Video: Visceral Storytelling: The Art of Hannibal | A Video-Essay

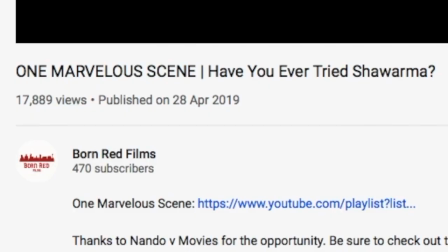[0:11]
Well, that happened. But rest assured, I haven't let my newfound internet stardom go to my head.
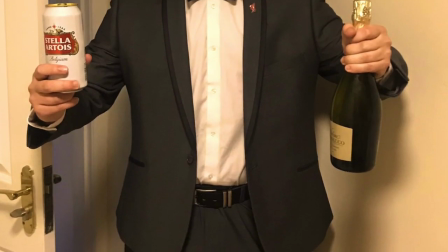[0:17]
No, sir. I'm still the same old scouser with two feet on the ground.
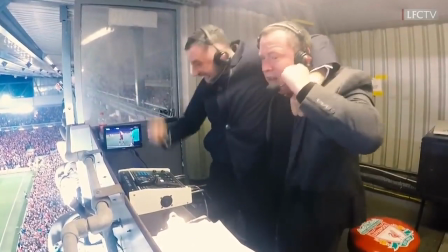[0:25]
Um, I mean, it's not like I have much else to be smug about.
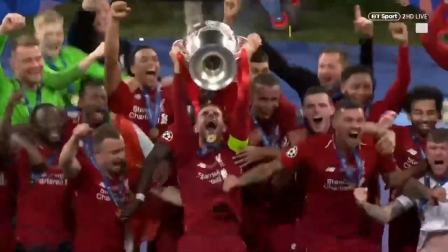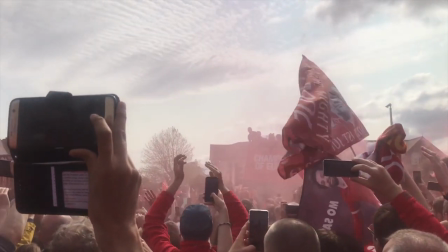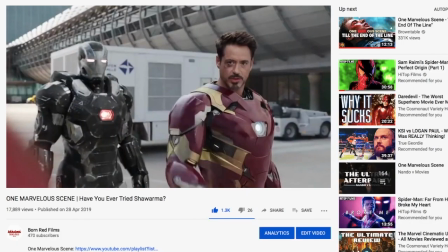[0:42]
All right, all right, calm down, calm down. Let's get serious for a sec. I just want to say thank you to everyone who liked, subscribed and left a comment on my One Marvelous Scene video.
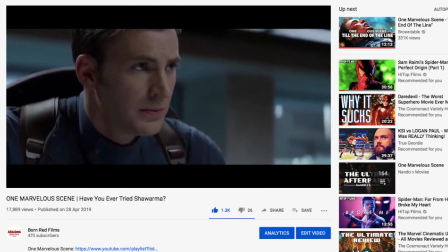[0:51]
It genuinely meant the world to me. So much so that I've been terrified to make another video.
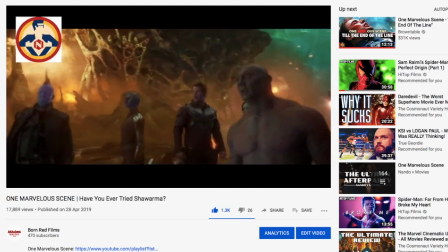[0:56]
But as the dutiful, down-to-earth, desperate-for-attention YouTuber that I am, I'm making another video for all you loyal subscribers.
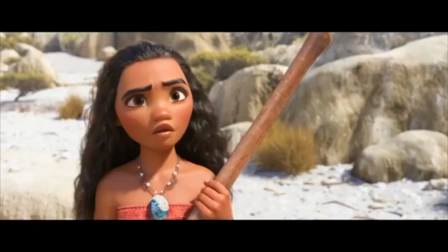[1:03] What can I say except you're welcome?
The only question that remained, how do I follow up a video like that?
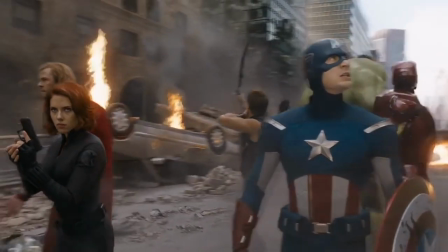[1:10]
Do I go for the guaranteed clicks and keep up the I Love Marvel vibes and become a full-blown Disney shill?
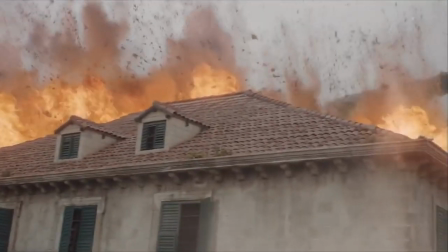[1:16]
Eh. Do I spend 40 minutes shitting on Game of Thrones just like the rest of the internet and embrace the life of an entitled fanboy?
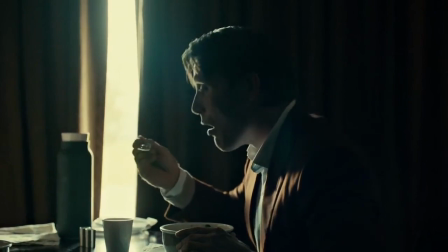[1:23]
Nah. Or do I say, fuck it, and discuss a show nobody talked about at the time and very few people have talked about since?
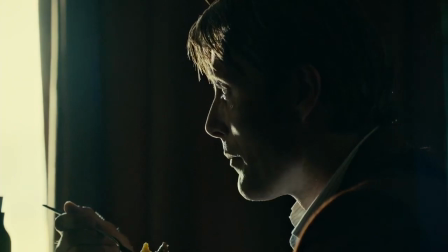[1:29] I don't find you that interesting. You will.
Yeah, that'll keep the subs coming in.
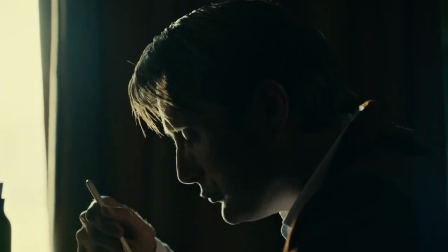[1:36]
So today I'm going to talk about one of the most criminally underrated shows ever to be put to TV. Black Sail. No, I mean, The Leftover. Fuck, I mean, Hannibal. Hannibal. Definitely Hannibal.
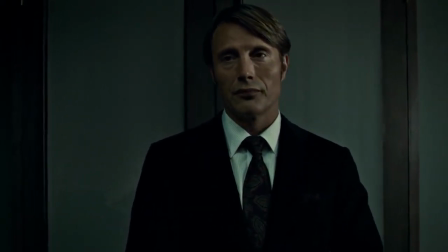[1:47] Before we begin, you must all be warned. Nothing here is vegetarian.
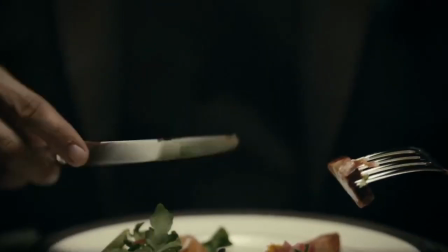[1:54]
Now there's a lot of things that make Hannibal great. The writing, the score, the acting, the fact that all the food makes me so goddamn hungry.
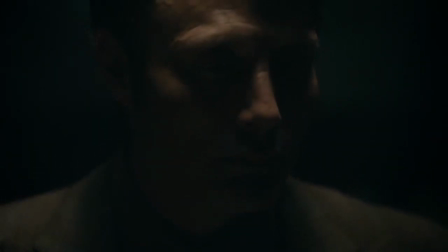[2:02]
But instead, I want to talk about how Hannibal nails the golden rule of film and TV. Show don't tell.
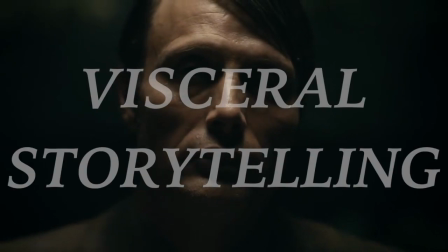[2:07]
In a video essay I've called Visceral Storytelling The Art of Hannibal
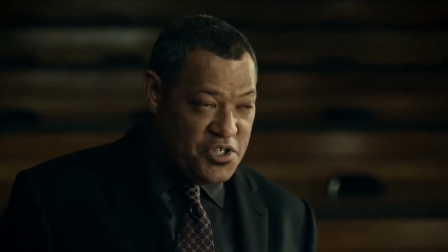[2:14]
True But Hannibal's not exactly going to kill it with the clickbait So might as well ham it up Plenty of other great shows use the camera To tell their stories.
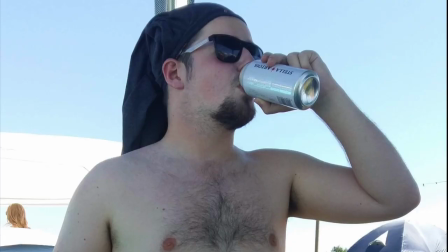[2:22]
They wouldn't be considered great If they didn't. But in my humble opinion And as a straight white male film student on the internet My opinion is basically gospel No other
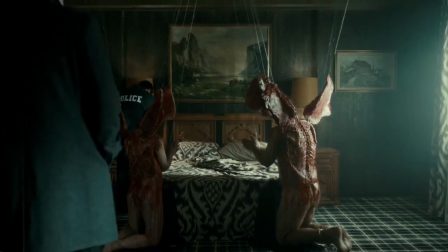[2:29]
show does it as well as Hannibal The grotesque beauty of Hannibal does more than Just tell a story.
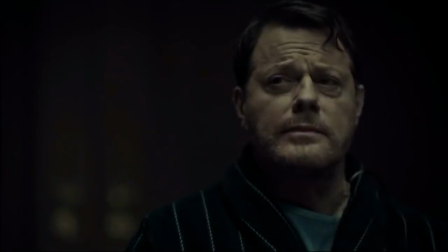[2:34]
It shows off the character, narrative progression and the show's theme perfectly.
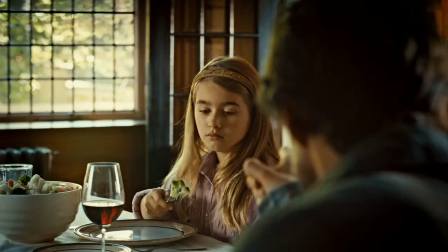[2:39] And compliments to the chef.
So pull up a chair, pick up your knife and fork and keep your elbows off the table.
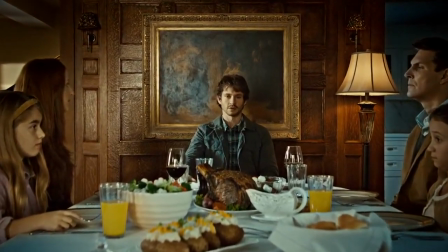[2:44] No one leaves the table.
Because dinner is about to be served.
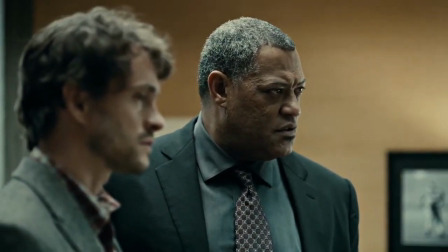[2:48]
Oh and spoiler alert for season one, I actually want people to go back and watch the show so I won't spoil anything from the magnificent second and third seasons.
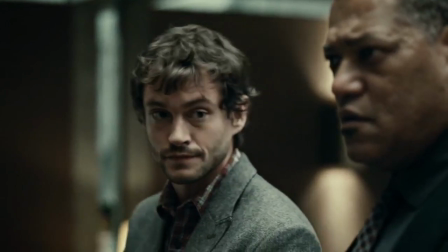[2:55]
So just go watch it.
I mean I would, wouldn't you?
Before we get started I'll give a brief recap.
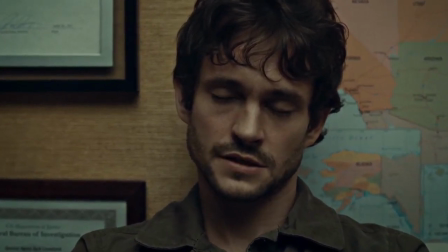[3:01]
Our protagonist is Will Graham, an FBI consultant who has a rare gift of being able to empathise with anyone, including sociopathic serial killers.
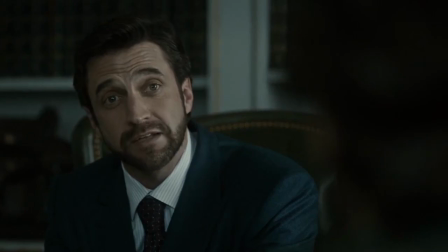[3:08] A unique cocktail of personality disorders and neuroses that make you a highly skilled profiler.
But this comes at the cost of his stable mental state.
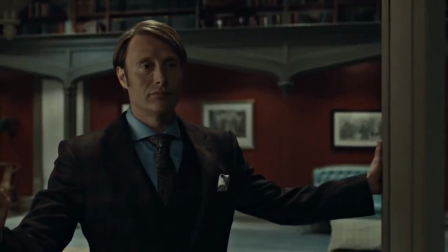[3:16]
To keep him in check, the FBI hired Dr Hannibal Lecter to be a psychiatrist and help him work through these issues.
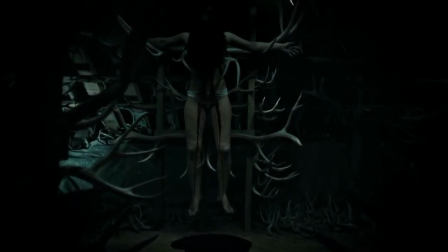[3:21]
But with every blood-curdling crime scene Will visits, the line between the killers and himself begins to blur.
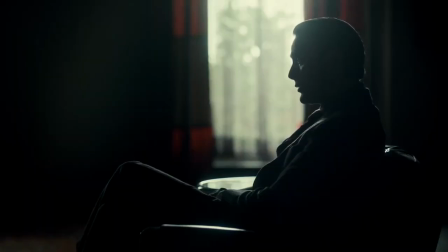[3:27] You catch these killers by getting into their heads. but you also allow them into your own.
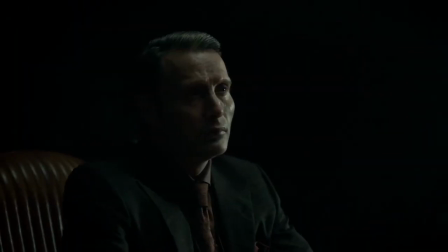[3:34]
And with all that in mind, let's start with the appetizer, shall we?
Don't psychoanalyze me.
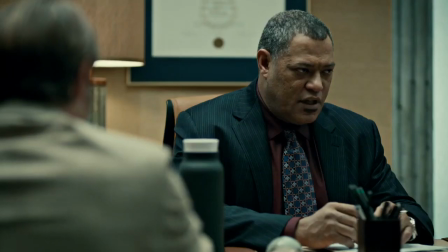[3:39] You are like me when I'm psychoanalyzed.
Not content to have Will simply explain the MO of the killers.
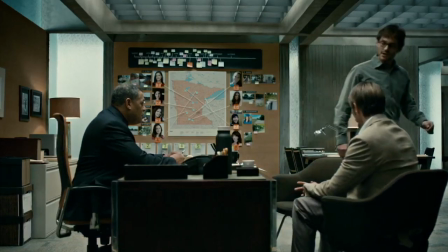[3:45]
In every episode, we see him reenact the murders in his mind.
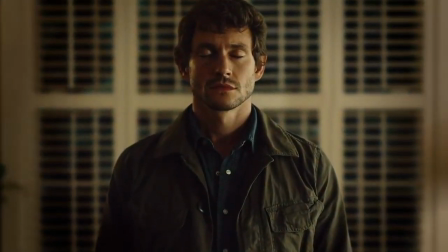[3:48]
The pilot opens with us to emphasise the importance of and the difference between these two planes of reality, the real world and Will's headspace.
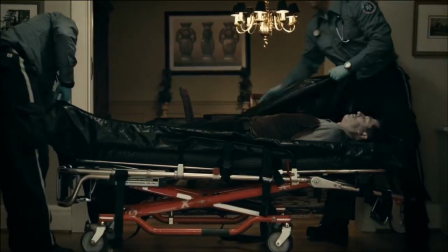[3:59]
In the real world, the colour palette is muted and cold, emphasizing the lifelessness of the scene in the aftermath of the violence.
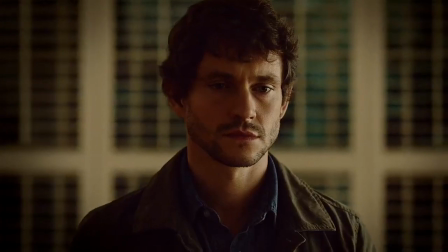[4:05]
But when we step inside Will's headspace, the colors become more saturated, ironically making the scene feel more alive and conveying a morbid sense of warmth.
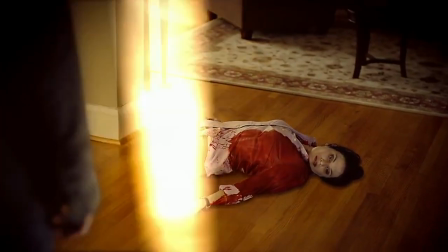[4:14]
On a superficial level, this creates a visual difference to how it changes between the reality and the reconstruction. But from a character perspective, this change is very telling.
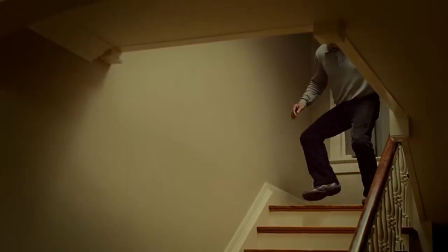[4:21]
The devil is in the details. The warmth of Will's reconstruction suggests that he's far more comfortable isolated in his own headspace than he is in the real world surrounded by people.
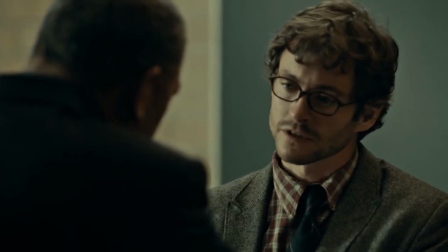[4:30] My horse is hitched to a post that is closer to Asperger's and autistics than narcissists and sociopaths.
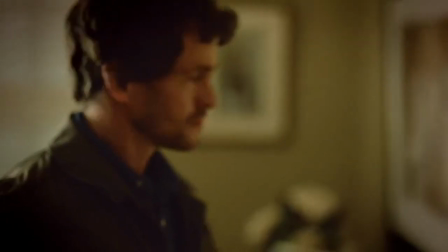[4:38]
And this comfort, or lack thereof, is evident in both the colour palette and the framing of each shot.
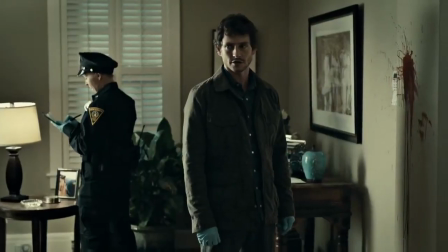[4:43]
The difference in intimacy between this and this is self-evident, with Will isolated in medium shots in the middle of the frame.
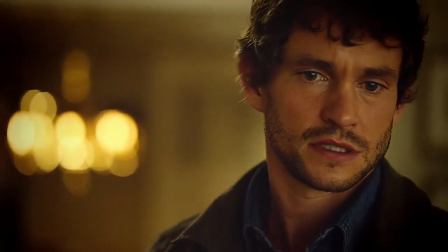[4:49]
And this raises several questions for the character as the series progresses. Is the intimacy of the close-ups in his headspace symbolising his closeness to the killers?
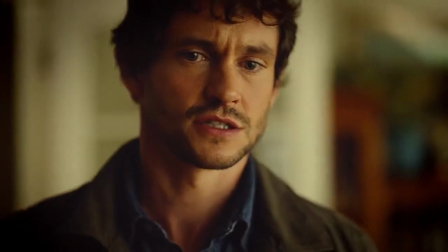[4:56]
Is he simply engaging with the killer's own comfort in these moments, or is he beginning to succumb to his own dark urges?
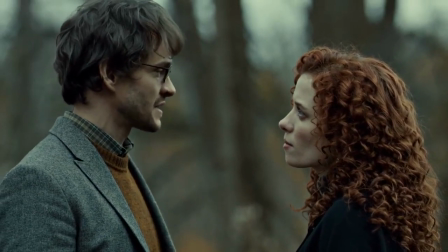[5:02] It's not very smart to piss off a guy who thinks about killing people for a living.
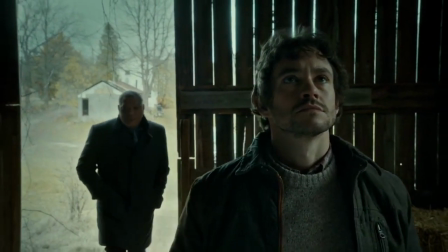[5:10]
But Hannibal uses our reliance on this aesthetic change to blare this line even further.
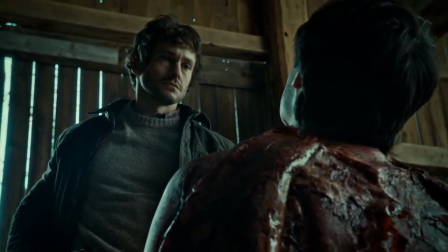[5:14]
In episode 5, Will hallucinates talking to a killer after his apparent suicide, but there's no colour change to signal this.
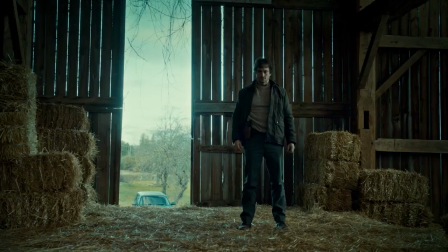[5:20]
For a moment, it feels like a horrifying reality, and then... gone.
I feel like I'm losing my mind.
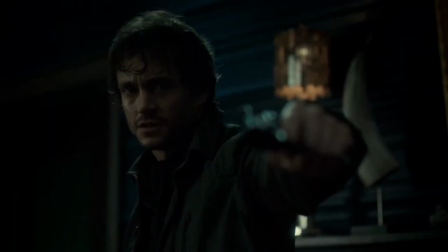[5:27] I don't know what's real.
As Will's mind begins to unravel, so too does the narrative.
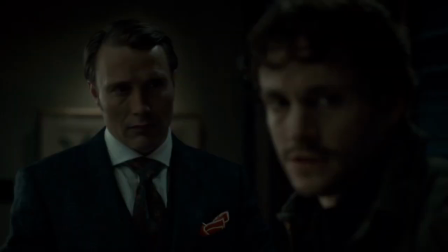[5:31]
The storytelling warps and changes with its central character because we see every grisly detail of this world through his eyes.
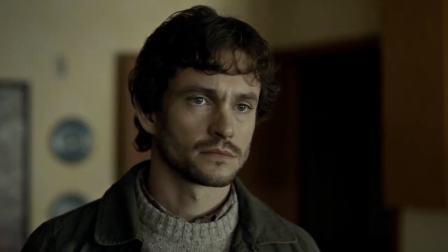[5:37] No wonder you have nightmares.
And now we'll move on to the main course.
You reconstruct the thinking of a killer.
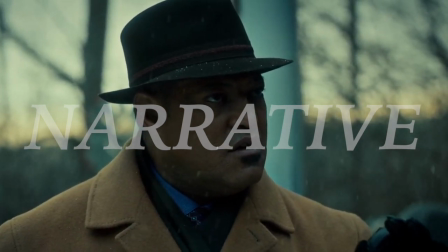[5:47] You don't think of yourself as the killer.
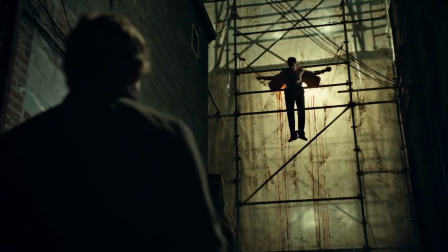[5:51]
Hannibal's most distinctive aesthetic, its frequent gory interludes, it's arguably its most impactful.
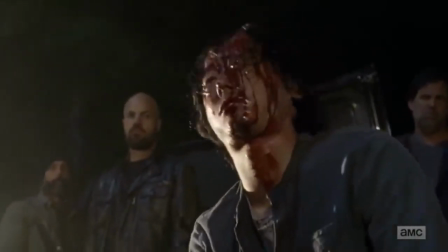[5:56]
A far cry from other shows that use gore for horror and shock value, the violent imagery in Hannibal serves a narrative purpose.
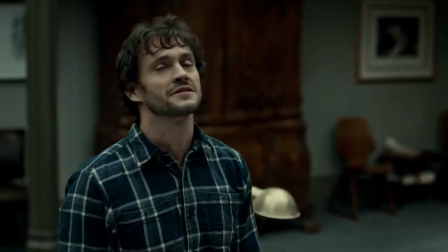[6:02] Wow. This should be interesting. Please, Doctor, proceed.
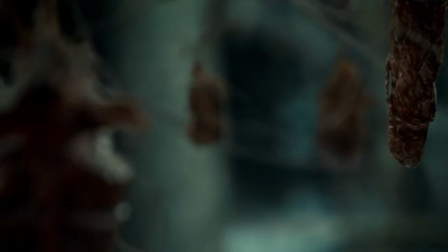[6:08]
The gore serves as a fleshy, outward expression of our protagonist's inner turmoil, and the violence escalates as the narrative progresses.
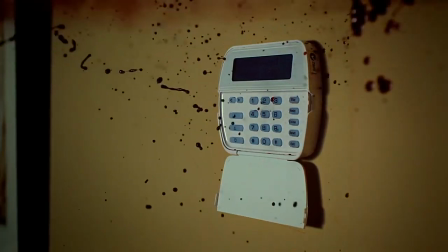[6:14]
The show's premiere opens with, admittedly bloody, but tamed by comparison gunshots.
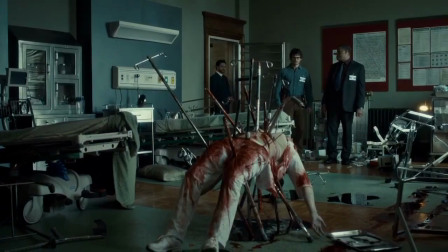[6:18]
The sixth episode features a nurse with her eyes gouged and impaled several times over, and the real kicker,
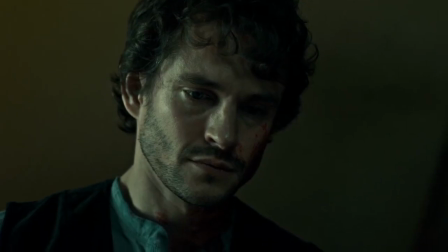[6:24]
and one of the most disturbing things I've ever seen on TV, to an episode 10 featuring a Glasgow smile and head split open at the jaw.
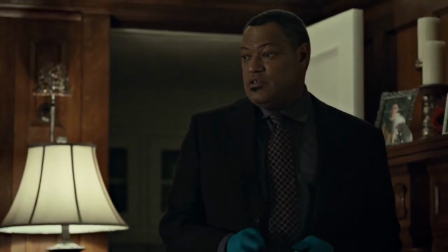[6:31]
Yikes.
When misery reigns, it pours.
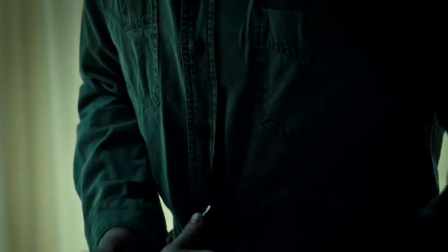[6:34]
This deliberate intensification of violence throughout the first season of Hannibal parallels Will's increasing inner turmoil and descent into madness.
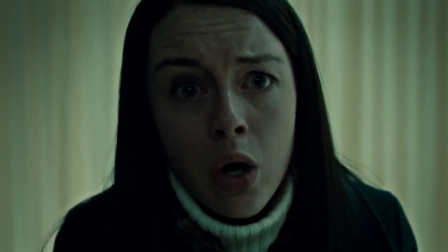[6:41]
The show builds up a collusion between Will and the audience by inviting us into his private headspace where he doesn't let anyone else go.
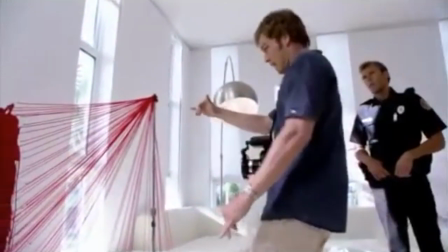[6:47]
Compare this to Dexter, a show with a similar fascination with serial killers, whose protagonist also reconstructs mergers through crime scene analysis.
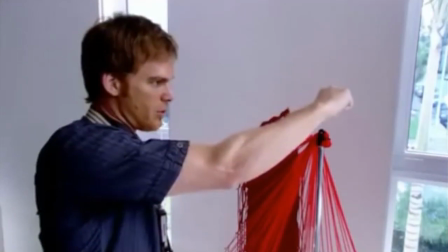[6:54] The killer plunged his knife into the shoulder, severing the carotid artery.
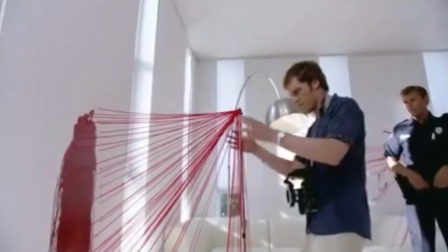[7:00]
That feels totally different to this.
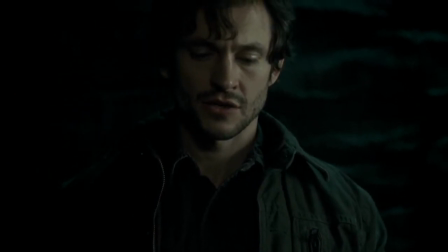[7:03] I opened his throat from the outside to access the trachea and expose the vocal cords.
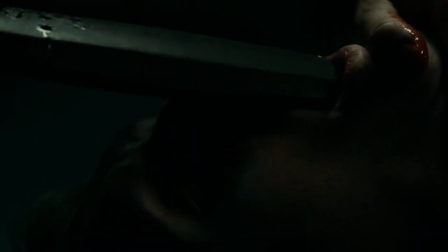[7:11] I opened his throat from the inside using the neck of a cello. I wanted to play him.
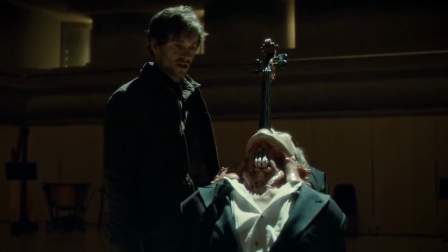[7:20] I wanted to create a sound.
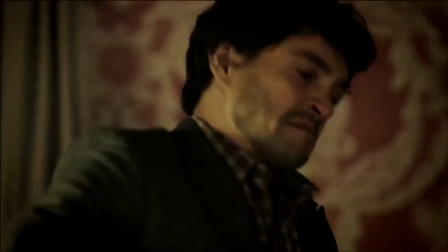[7:23]
The horror of each scene is strengthened by the fact that we see our supposed hero performing each act of brutality with a quiet reverie,
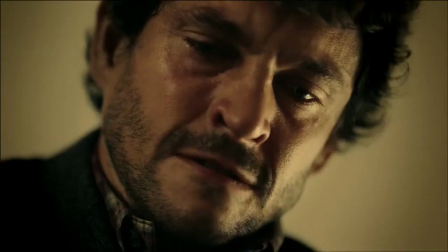[7:29]
as opposed to an antagonist whose actions are far easier to condemn.
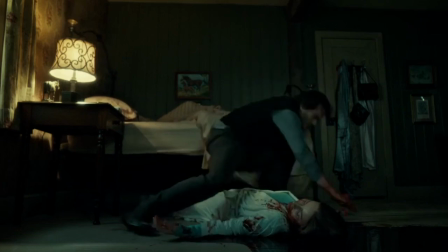[7:32]
Will's mental breakdown is as far easier to believe as we experience the emotional toll firsthand as we are rigidly tied to his perspective.
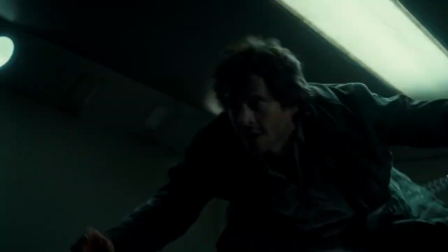[7:40]
But if we empathise with his feelings of disgust, don't we also get a similar thrill from each kill?
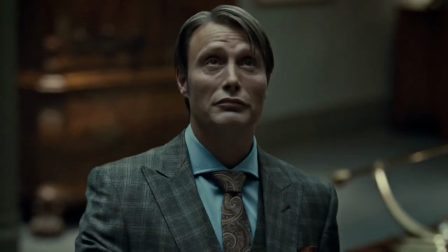[7:45] You're totally functional and more or less sane. Well done.
And with that in mind, does anyone have any room for dessert?
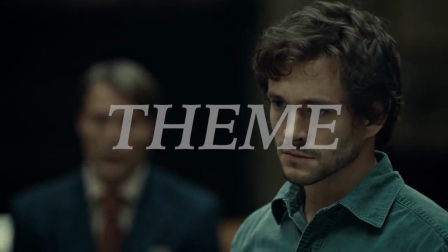[7:52] If your intention was to kill him, it's because you understand why he did the things you did. It's beautiful in its own way.
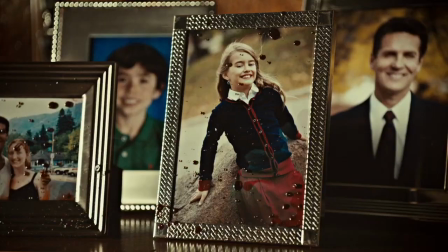[7:59]
However terrifying these violent moments are, they're undeniably gorgeous.
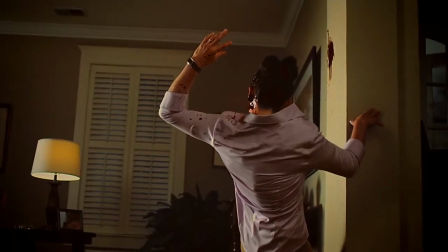[8:05]
The camera lingers with morbid fascination on the most horrifying of images, with the hyper-styless aesthetic of the slow motion.
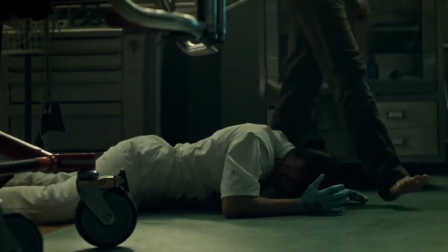[8:11]
And arguably, elevate them to art. These scenes juxtapose the artistry of the slow-mo with the visceral terror of the action itself.
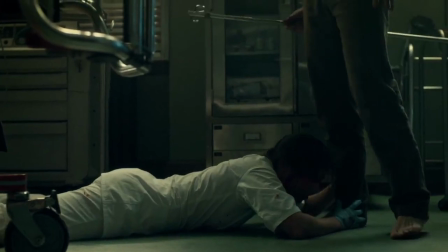[8:19]
As an audience, we should recoil in horror, but like Will, we see the hypnotic beauty in the violence.
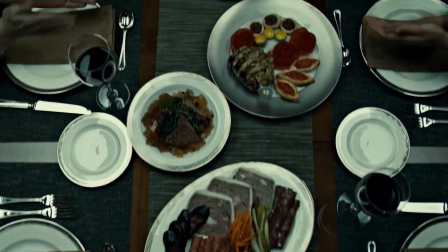[8:25]
Hannibal presents his food in a very similar way. We know that it's people, but you can't deny that everything looks delicious.